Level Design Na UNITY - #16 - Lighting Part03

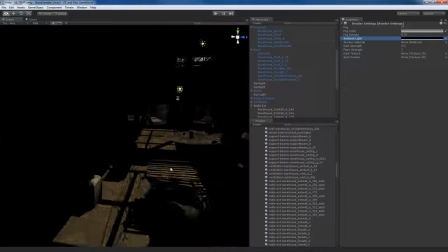[4:06]
So in real life, if I had this sunlight coming in through these skylights in this warehouse in the afternoon, anywhere where the sunlight doesn't hit is not going to look pitch black.
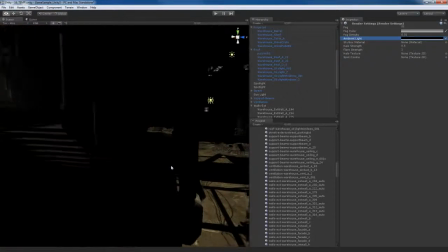[4:15]
We're going to have indirect lighting bouncing around. Okay, so not to get into the whole technical, you know,
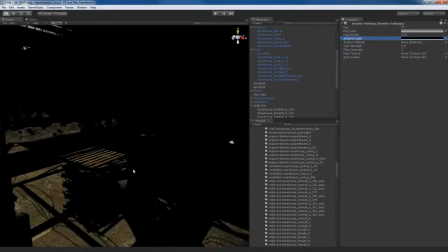[4:22]
issue and discussion about what indirect lighting is and global illumination, all that stuff, I'm just going to go ahead and start to show you by example.
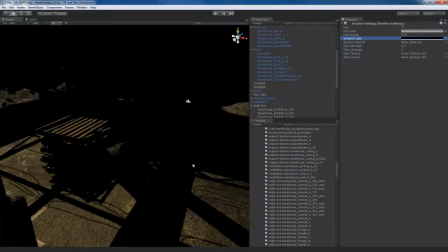[4:28]
What I'm going to do is I'm going to create some fake indirect lights, and these fake lights are going to create my ambient lighting for me.
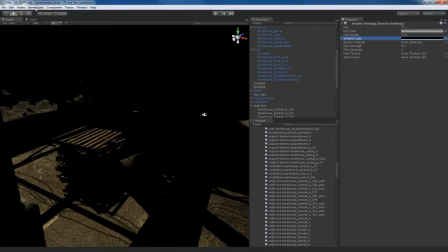[4:35]
Okay, and the way that I'm going to do this is actually pretty simple. I'm just going to go to game object, go to create other, and I'm going to create myself a point light.
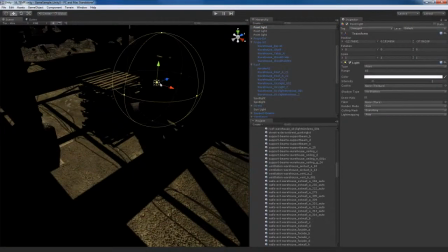[4:44]
And I'm going to take this point light and I'm going to place it on the floor right here.
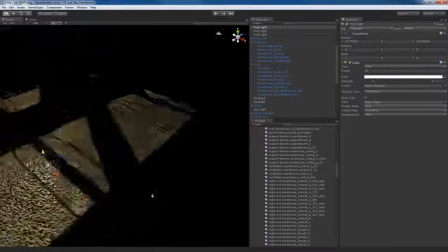[4:50]
Okay, now this is where it becomes kind of an art form.
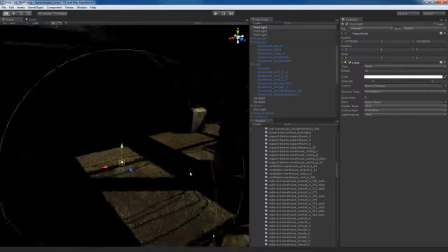[4:53]
You have to be really good with lighting and understand how lighting works in the real world if you want to achieve a really good effect. okay? There's really no step-by-step guide I can give you. Again, it's kind of an artistic thing. You have to be really good with lighting.
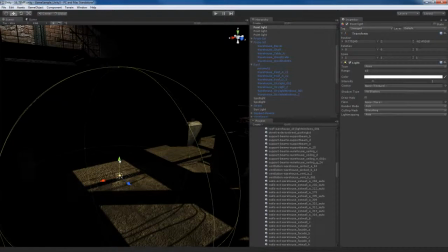[5:07]
I have years of lighting experience in CG and in photorealism with things like mental ray and high-end renderers. So I can actually use that knowledge to my advantage. If you've never worked with photorealistic renderers or you don't have a lot of lighting experience for production, that's okay.
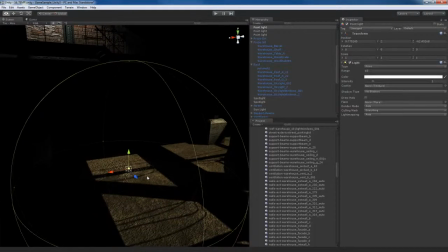[5:26]
I'm going to show you some techniques that you can use.
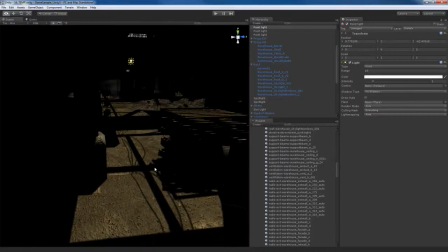[5:28]
Basically, what I want here is the way that this works is lighting from the sun bounces off of the floor and then it's going to kind of spread out throughout the room.
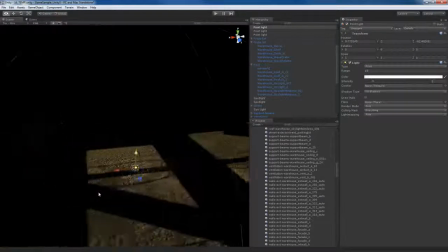[5:35]
So what I want to do is I want to take these fake point lights and place them at hotspot areas.
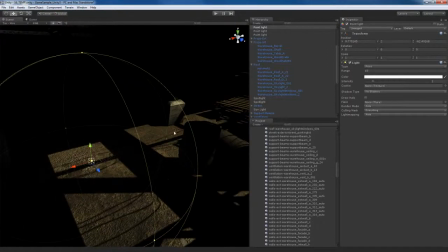[5:41]
And hotspot areas are areas where light from the sun is hitting something directly.
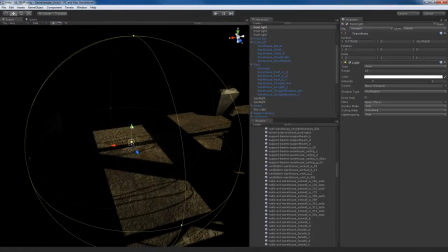[5:46]
So right here, like on the floor, for example, is a hotspot area. So I'll move the light just below the floor, okay? And I'm going to increase the range of this light. So I'm going to increase it. As I increase it, you can see that I have this really nice bounce lighting from the floor.
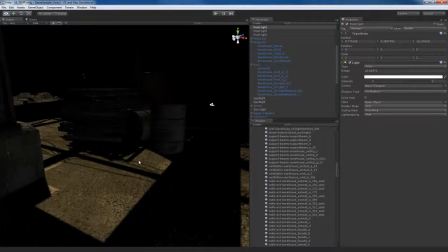[6:00]
So it looks like light is reflecting off the floor and hitting these pillars, the barrels, walls, things like that.
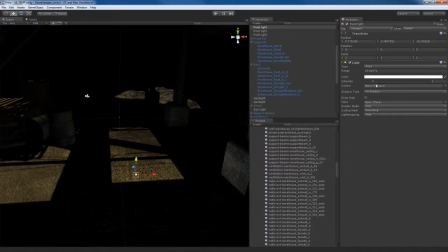[6:08]
So what I want to do at this point is probably increase the intensity a little bit. And I also want to use the color of the lighting, okay?
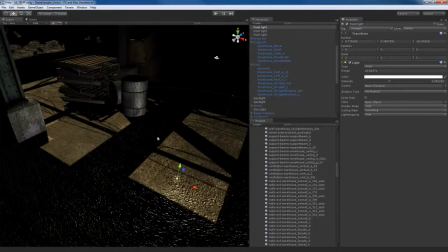[6:17]
So what I'll do is I don't want to use this white color because now it looks fake. So I'll go to the color picker over here. I'm going to use the eyedrop tool, and I'm going to sample a color of the environment.
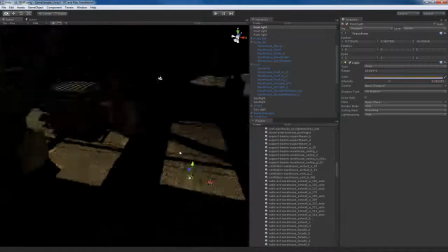[6:29]
And now that's going to give me a nice color that kind of matches up with the environment, the lighting from the sun.
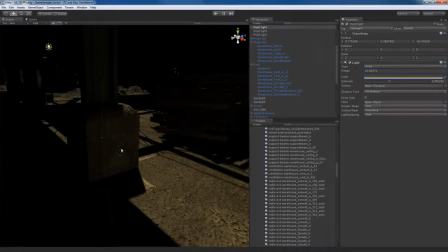[6:34]
So now you can see that the lighting, the color that reflects off of these objects matches up with the lighting from the floor, okay?
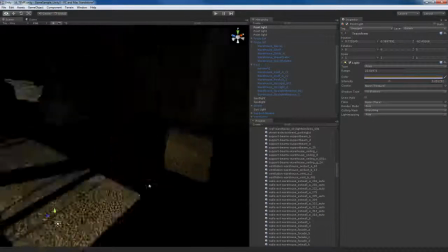[6:41]
And it looks more natural. It actually looks like indirect lighting that's bouncing around in our scene.
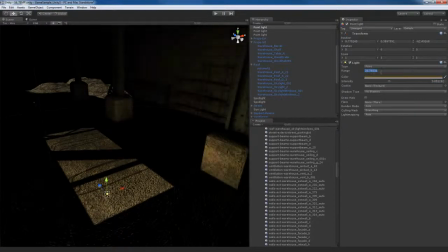[6:46]
And at this point, you can play around with the range as well as the intensity parameter. You don't want to overdo it. If you overdo it, it won't look good or convincing to the eye.
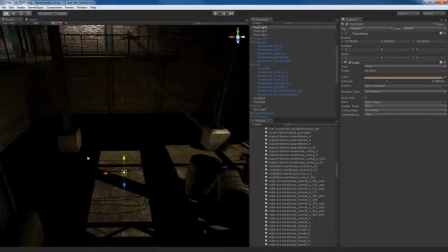[6:57]
So you want to do something that's very subtle, okay? So something like that looks pretty decent.
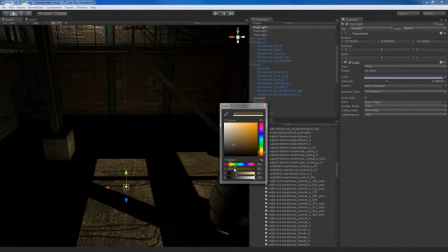[7:03]
The color's a little bit too saturated right now, so I'm going to desaturate that color a little bit so it's not too strong there.
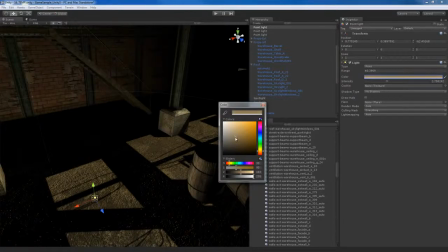[7:10]
Maybe bring it back into more of a yellow, bright, something like that. So just play around with it until you get something that looks pretty good. Okay.
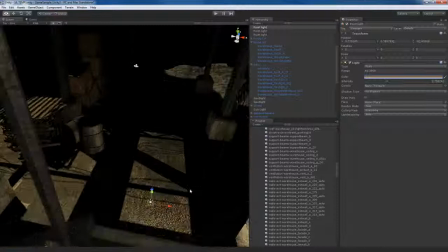[7:20]
Once I do that, I can then duplicate this light and use it again.
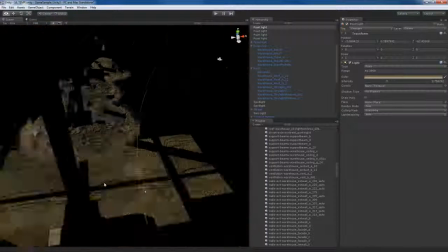[7:24]
So I'm going to hit Control D. I'm going to make a duplicate of this light, and I'm going to move this light to another hotspot.
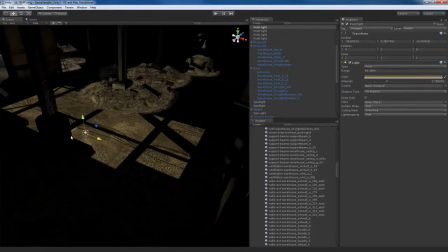[7:33]
So I'm going to identify another hotspot, which is basically over here where the light's hitting from the sun,
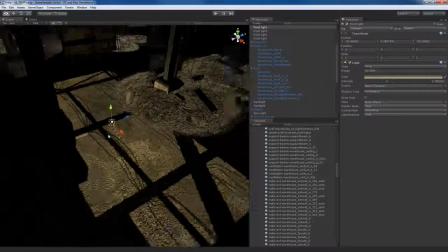[7:41]
right about here. And since this area of light right here is pretty big, maybe I might break this up into two indirect lights.
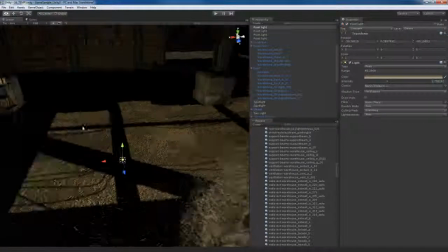[7:48]
So I might place this one right here, okay? So it's kind of bouncing around in the scene a little bit.
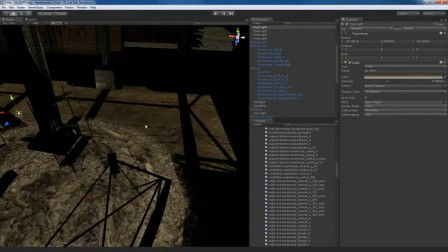[7:55]
And then maybe I could place another one over here in this area. So maybe I'll hit Control D to duplicate.
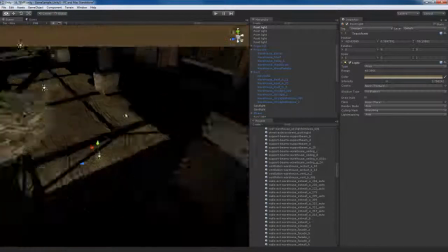[8:02]
And I can move this one over here in this area. Start to get some indirect lighting right there.
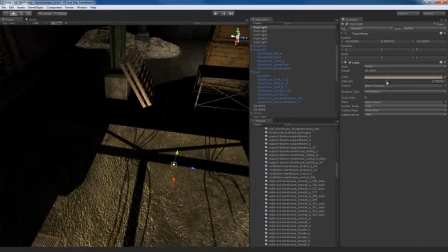[8:07]
And again, you want to play around with the lighting values. This one has too much intensity, so I'll actually lower it a bit. So something maybe like that.